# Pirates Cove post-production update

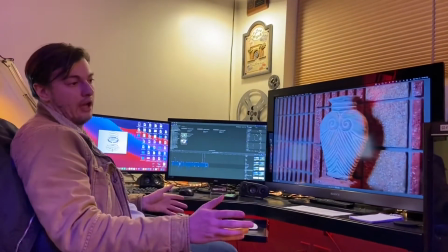(3:02)
And it doesn't normally when we're like doing editing and I'm directing or directing the edit. it's normally all i have is a bunch of opinions they're my personal opinions and this is how i want it seen this is what i want it to look like but i will look at him and see
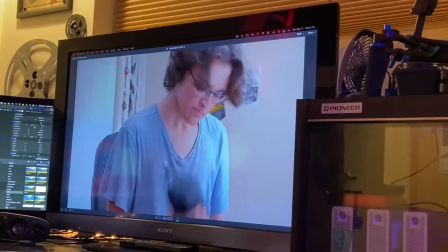(3:16)
what his opinions are and we have to come up with i have to like take some of those ideas be like yeah you're right because i could be wrong i
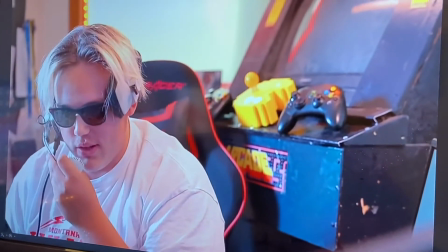(3:23)
could be that my opinion might not work as well or if i'm fixated on this it might not be the best idea so
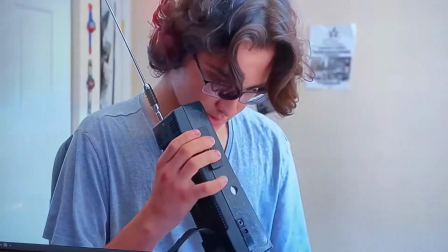(3:31)
i should have like listened to his idea because it could be better it could be absolutely 100 better than what i have mine could be 100 poopoo um but then sometimes at the end of the day it's just opinion i just like want it to look a certain way and that's as a
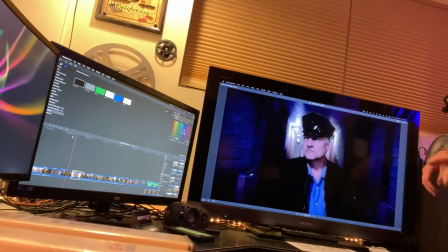(3:45)
director doing the final cut you want something looking a certain way so we've been doing that tonight and working on this pretty good and you've done an awesome job lucas and i've been showing him all these cool like muzzle effects that he can totally do that i just showed i just showed him there's like a whole it's like uh I was like oh there's a there's a whole file of all these special effects like oh and so now he's gonna take those and play around with those and um and work on some playing around with like some of the aesthetics of them and stuff like
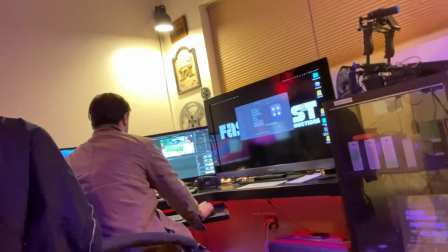(4:17)
this like I'm especially getting more so work on the visual aesthetics on the special effects we'll see we'll play around and then maybe I'll
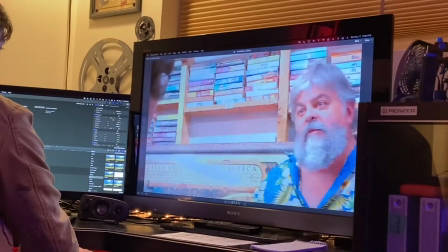(4:25)
do some maybe a little bit of basic audio just just so get into it and get excited about it yeah like also to add you know fill in the little pieces here and there yeah that's the kind of and some of these shots have been amazing like there's this one shot i got to show you guys that's my favorite shot that he did um and it's brad hathaway here and it's freaking amazing and lucas did all this so lucas what are
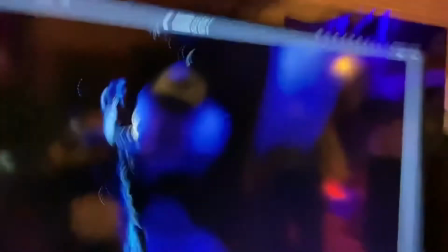(4:48)
some of the elements that you do here oh with a shot because it's amazing i don't know how well yeah it's picking up pretty darn well it i'll have to send
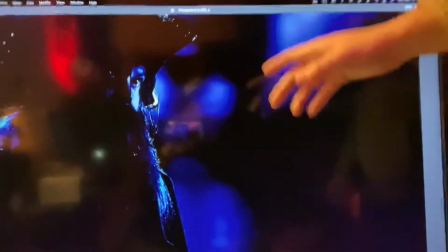(4:56)
a still image to brad because i was really working with a lot of color grading and then some of the filters and sometimes i'll bring it up and sometimes i'll bring you some of them down just to kind of see
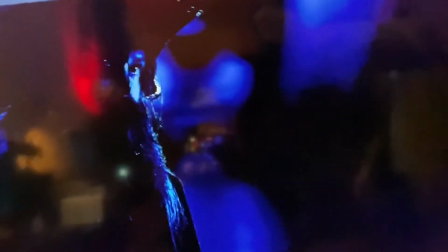(5:09)
the little static and then see if it's too dark like because again i do like how you see enough right here but it's not that it shows
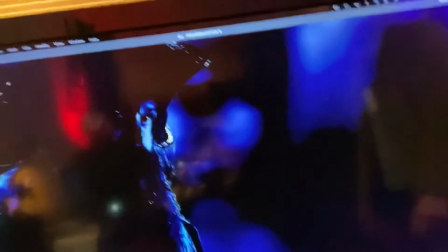(5:17)
everything right yeah it's my favorite pretty shot
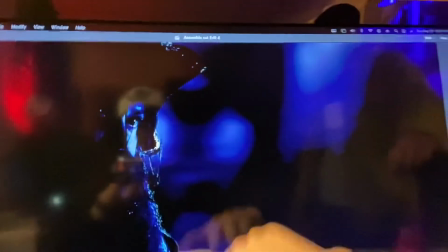(5:22)
because you see his eyes and you see all these these outlines and the details of his costume that's really cool
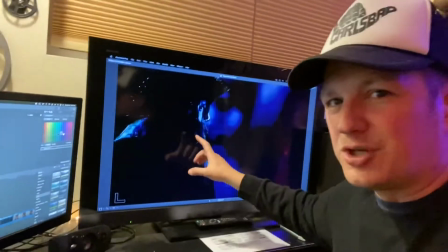(5:31)
very cool shot i just i like this shot here and then i was showing him some cool like
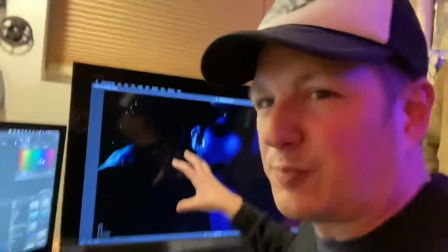(5:36)
techniques with because we're editing this project in final cut pro i mean i we work me and him working adobe premiere final cut pro DaVinci Resolve, HitFilm Express. We use everything because we're editors, we have to use it all. And this one we started with the Fasco's Film Academy, we used Final Cut Pro. And so I was showing them some of the detail work that you can do in the system with color correction.
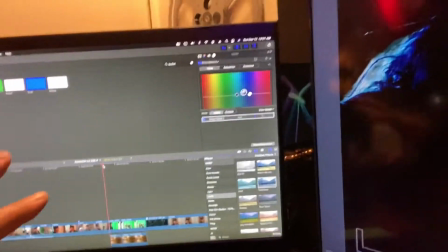(6:01)
Like this is just the tip of the iceberg, but there's a whole like setup that you can do and do this whole color correcting thing. And right now, normally you're supposed to like, in the business, in the industry standard, you cut the film together, you get the story done,
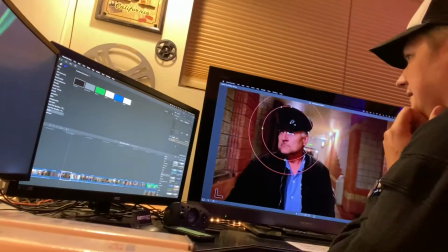(6:16)
and then after that, then you do the next layer and you do the next layer. But nowadays, while you're working digitally,
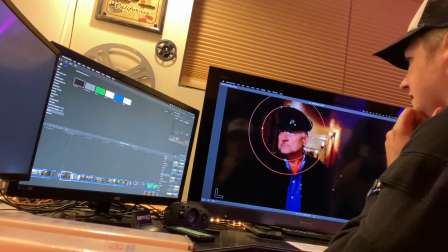(6:23)
you can do things as you go to kind of excite you so you're not like in this, oh, I can't wait to see what this looks like. You can do it instantaneously at the speed of thought now.